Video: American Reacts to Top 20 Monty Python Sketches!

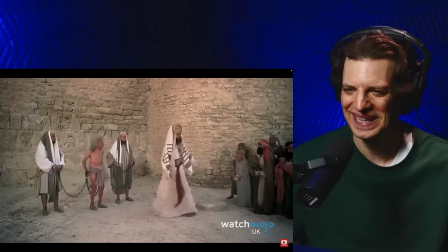241s
The ensuing dogmatic arguments over what does and doesn't constitute blasphemy and everyone's
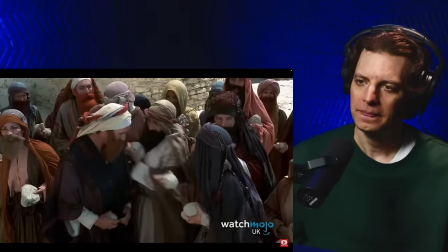246s
inability to talk about the accused's crime without saying Jehovah themselves is comedic gold.
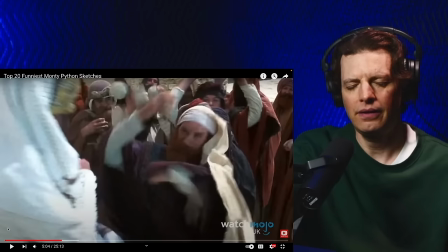252s
What was that saying about casting the first stone? Yes. Oh, this is great commentary about the meaningless rules of words. Brilliant commentary on religion and the superficial or shallow rules that we interpret from it.
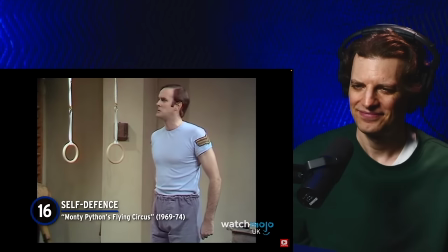267s
Brilliant. Yes. Number 16. Self-Defense. Monty Python's Flying Circus.
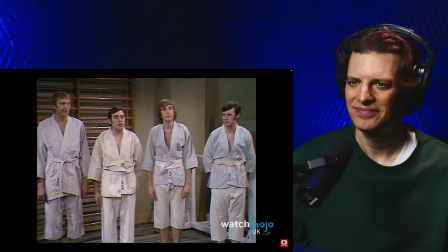274s
Oh, the banana one? John Cleese plays plenty of unhinged lunatics, but this is arguably one of his most bizarre.
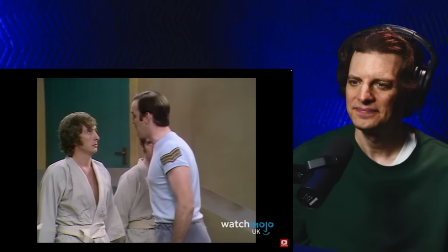281s
Cleese plays an instructor in a self-defense class.
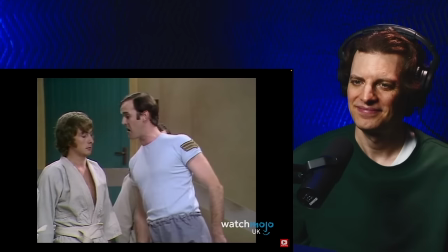284s
His reluctant students are instructed in the esoteric art of defending oneself against attackers armed with fresh fruit.
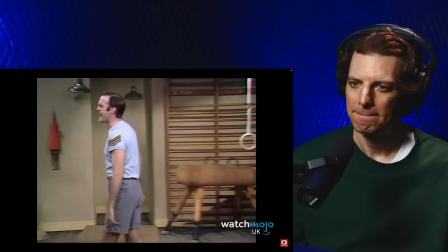291s
The students are eager to learn something useful. the teacher's forceful crazed demeanor
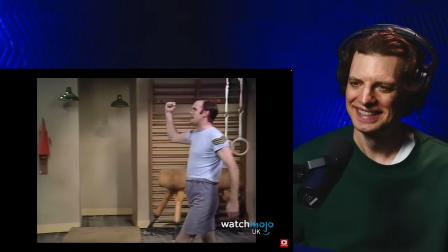296s
eventually convinces one of them to come at him with a banana the
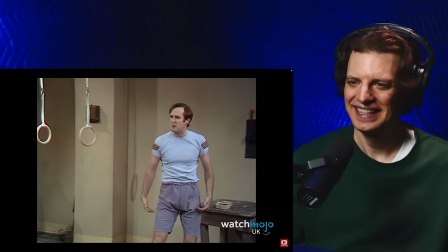301s
ending varies depending on the version but the result is the same the teacher just kills them as hysterical as this scene is we have so many questions like
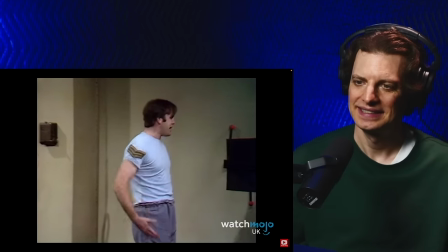309s
why do the students keep attending class how has the teacher not lost his job and which fruit
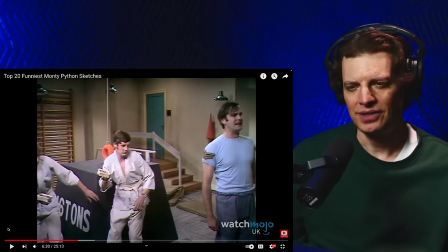315s
traumatized him so monty python does absurd really well because they commit
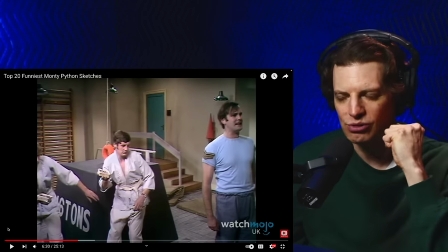321s
to it they do it with earnest dramatic commitment john
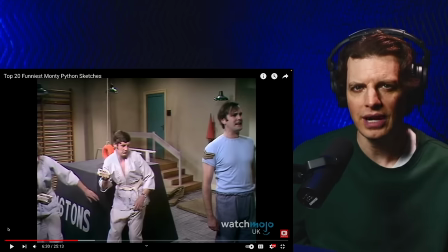327s
cleese oh my god such a great character actor he could play any kind of ancillary character he could be the straight man he could be the crazy one i mean really they could all do that now that i'm thinking of it they're
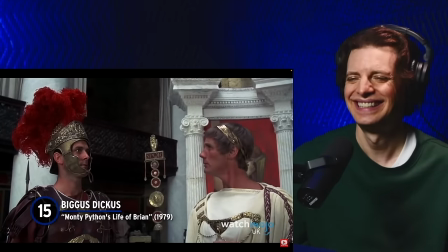341s
all pretty good number 15 biggest dickest monty python's life of brian This famous scene sees Michael Palin as Pontius Pilate.
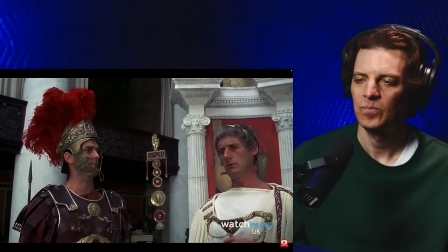349s
The lisping Roman governor has captured the titular Brian, who claims to have had a Roman father.
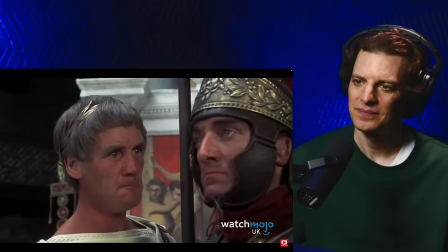356s
Although the chief guard is dismissive of the name Brian provides for his dad, as it's clearly a joke name, like Biggest Dickus, Pilate says nothing wrong.
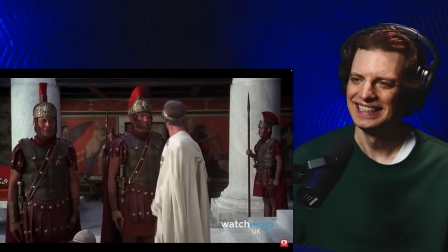364s
His best friend is named Biggest Dickus. What follows is a Herculean task for Pilate's guards, as they struggle not to laugh at the juvenile moniker.
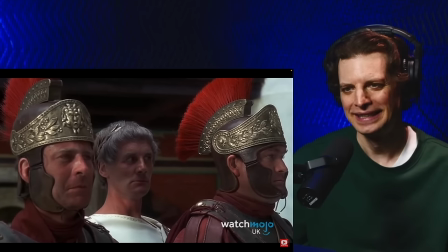373s
According to Palin's own diary, he kept improvising to ensure the extras were always on the verge of laughter.
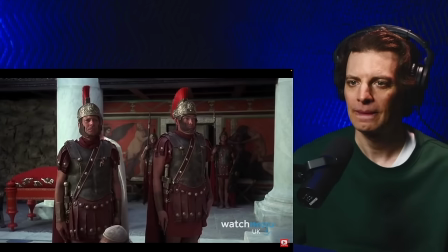379s
Of course, the name of Biggestickus' wife pushes everyone over the edge.
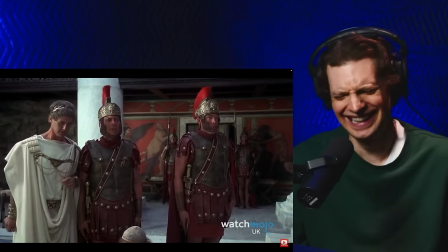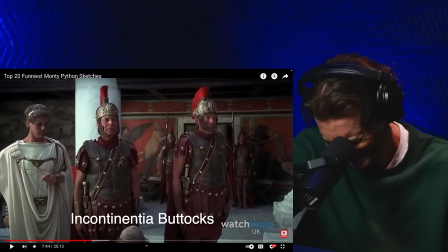390s
I forgot about that. I forgot that Biggestickus' wife's name was...
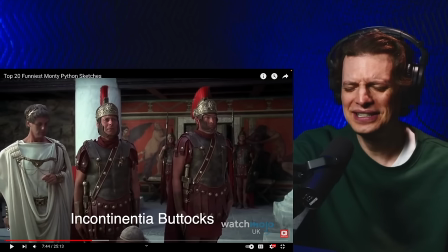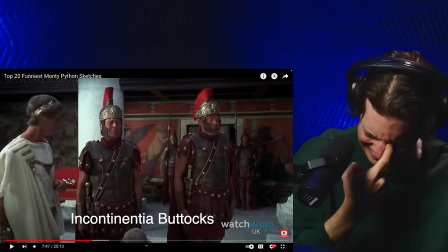405s
incontinentia buttocks. Number 14. Four Yorkshiremen.
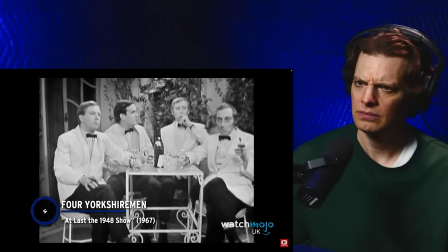410s
At last, the 1948 show. Yes, Python sticklers out there, technically this isn't an original Monty Python sketch.
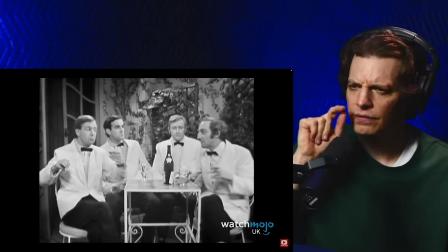417s
While it does predate Python, it was written by two of the members, and they performed it many times, so we're counting it.
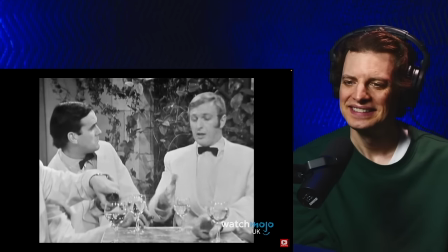425s
The sketch sees a group of four wealthy men from Yorkshire enjoying a drink together as they reminisce about their childhoods in poverty.
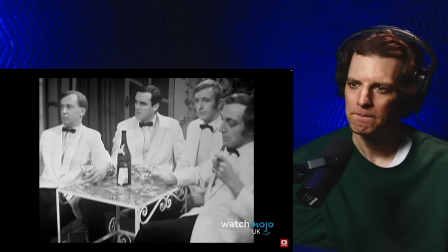431s
Their nostalgia quickly turns to competition as each seems determined to outdo the other with how bad they had it in the old days.
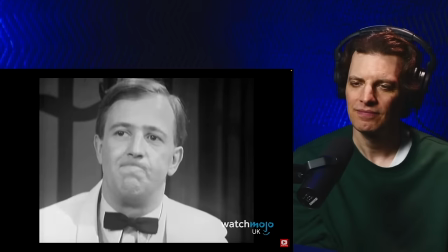438s
The descriptions of their abysmal living conditions range from appalling to downright impossible.
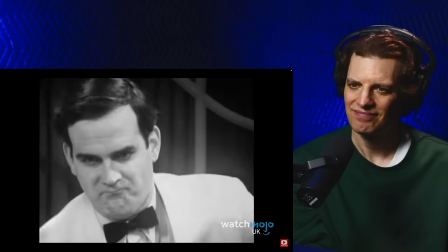443s
The only thing more unbelievable than their claims is how funny this sketch is. I didn't really care for that sketch.
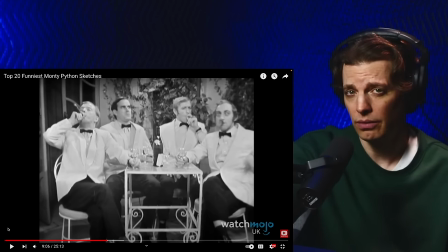450s
It got a little too absurd too quick. Maybe I need to watch the whole thing to let them pull me along with the heightening. If you're hiding too quick, you'll lose the audience, I think. I'm surprised to see Marty Freeman. I think he would have fit in well with the Monty Python crew.
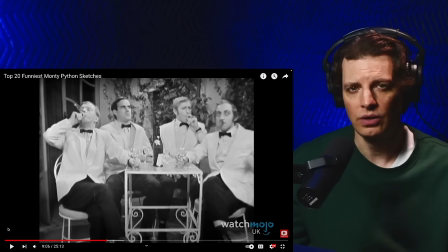467s
There's a theater here in L.A. called Largo at the Coronet, and they have a big mural of Marty Freeman outside.
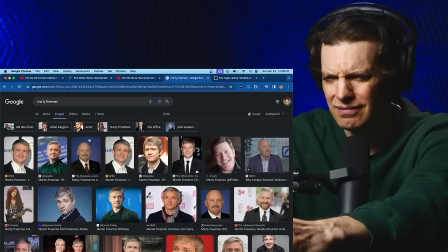475s
That is his name, right? Oh, no, it's not. Crap, what's that guy's name? Marty Feldman.
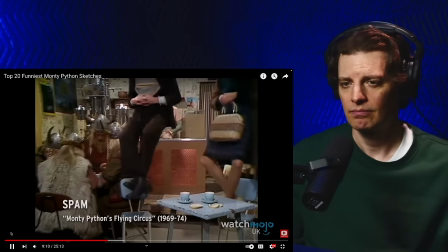481s
Feldman. Feldman. Feldman. Number 13. Spam. Monty Python.